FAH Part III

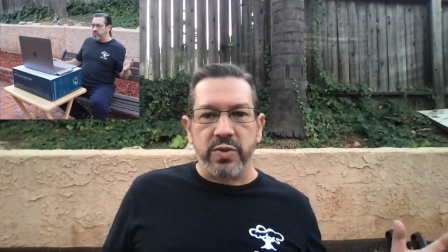7s
okay I've moved to another location now and I kind of like this one is another place in my backyard I just noticed that I'm seeing
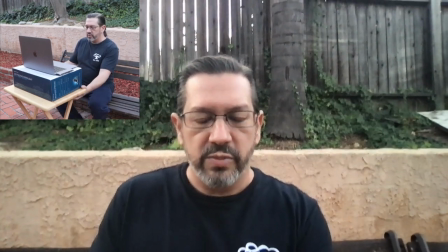15s
part of a door over here so I'm gonna probably either move that or I'm gonna adjust this slightly oh that's all I needed that was it just a
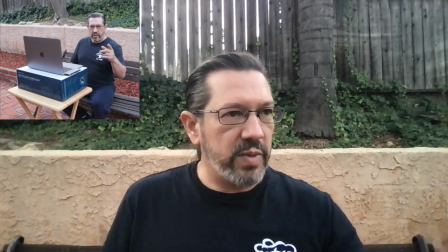24s
little bit of adjustment so as you can see from the other camera my b-roll camera that I've actually got a TV tray now or a TV table
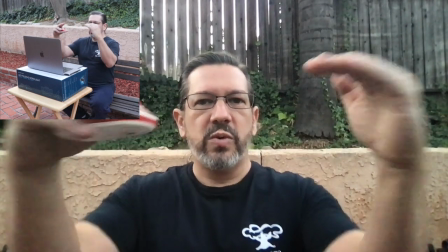31s
and just one of the boxes and this is putting me right about at eye level But I still have to kind of make an effort
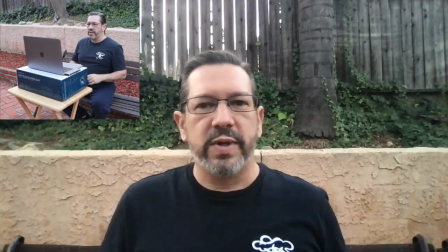38s
to think about looking right at the green dot, looking right at the camera that's right here on my laptop, okay?
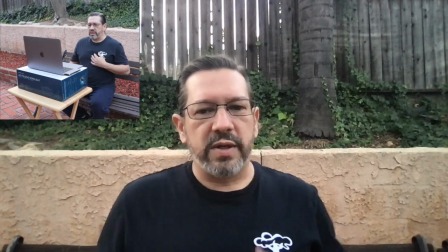45s
Otherwise, it's just me staring at myself. I also kind of like the idea of, you know, maybe I'm a little more casual in this shot.
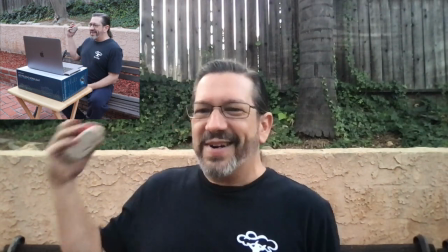51s
Maybe I'm leaning back a little bit. Maybe that's not good. I don't know. But you have to, these are the decisions you have to make in your yard with what you guys have.
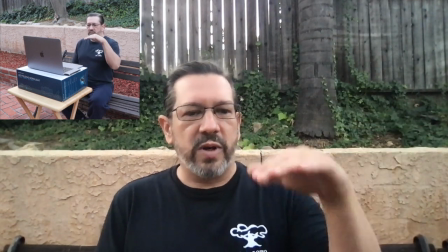59s
But you can see I've got one box to bring it up a little bit. And that way I'm not looking down at my camera. my camera's not shooting up my nose.
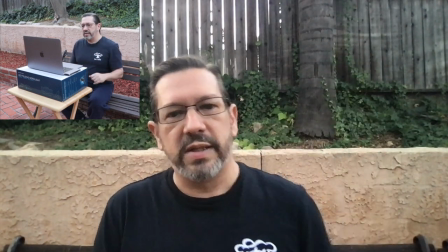66s
Again, we're trying to make eye contact and be an eye level. So let's go get my script.
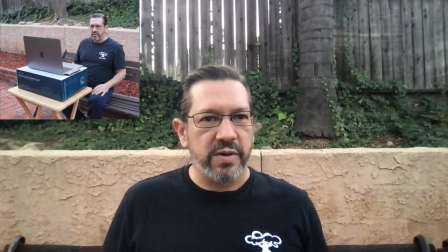72s
I'm going to pull it back open. And it doesn't look like I'm doing anything. I know it's because I've got my wireless mouse on my lap. I think the B-roll camera might be catching it. And there it is. Okay. So I left off at this paragraph.
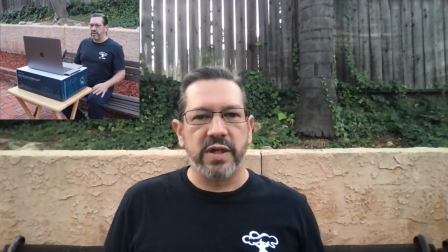89s
And since I'm already recording, I'm just going to give myself five seconds, stare right at the camera and see if I can do this again.
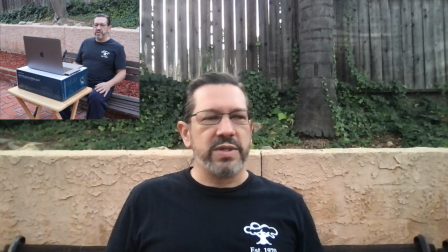96s
I feel like I'm a little close to the laptop and I wish this is the only part about the laptop that stinks is that you can't actually zoom in at it.
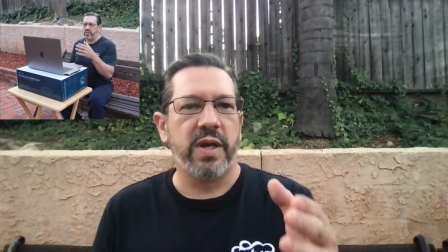104s
So if the laptop camera or your cell phone camera could zoom in,
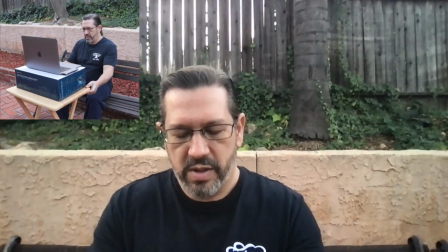108s
you can actually back it up a little bit and still zoom in and get the framing that you want.
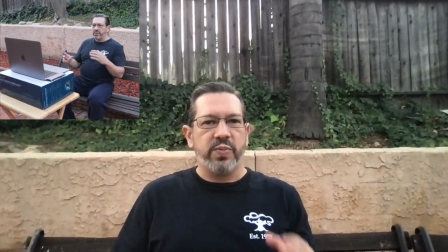115s
And what that does is it puts you farther away from your
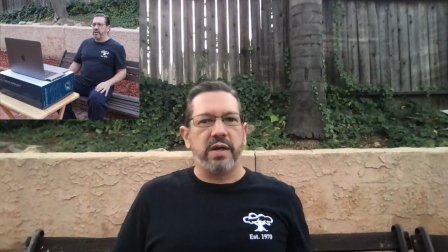119s
teleprompter and makes it easier to look straight at that camera and still make yourself still give yourself eye contact with that camera so let's try this real quick and see if I can pull it off in
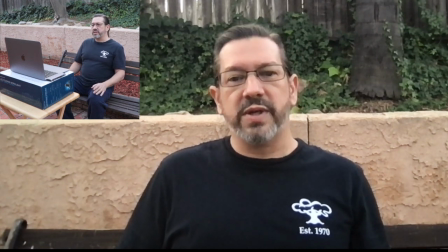132s that way the results were accurate my assessment lists my strengths is flexible goal-oriented and problem solving when I take a closer look at each one of these I feel as though they are also relatable yes I tend not to do well with simple mundane or repetitive tasks.
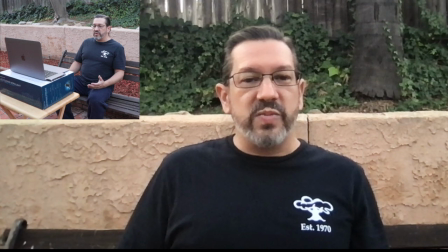148s I like the excitement of doing new things at work.
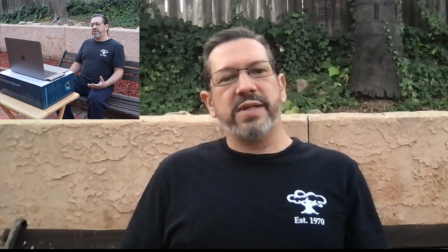150s I don't think of myself as flexible though because I do not like change and I prefer when people make a plan and stick to it.
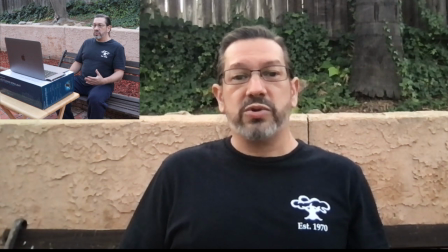157s But I understand the importance of being flexible because things do go wrong. Often you have to work around those changes. I've tried gold oriented jobs in the past and even though it is fun when things go are going well it is very discouraging when they are not.
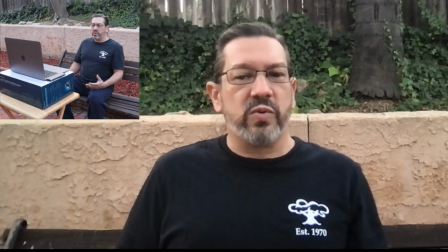173s I did a lot of sales when I was younger and this This type of results-driven work does not appeal to me as much anymore, even though it can be very lucrative.
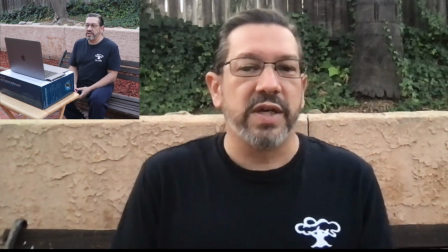187s
And remember, give yourself those five seconds at the end of your video before you hit stop.
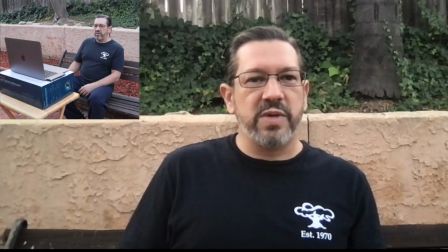192s
This has been an assignment called Getting to Know Me that my 8th graders are doing, but also a little bit of how to record yourself in your home using what's around you.
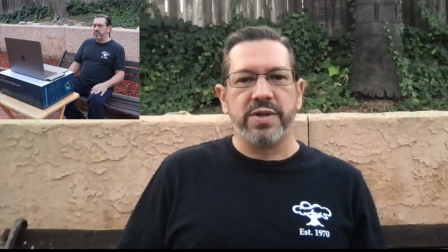204s
Thanks so much for watching. I'm Mr. York. Now go get to work.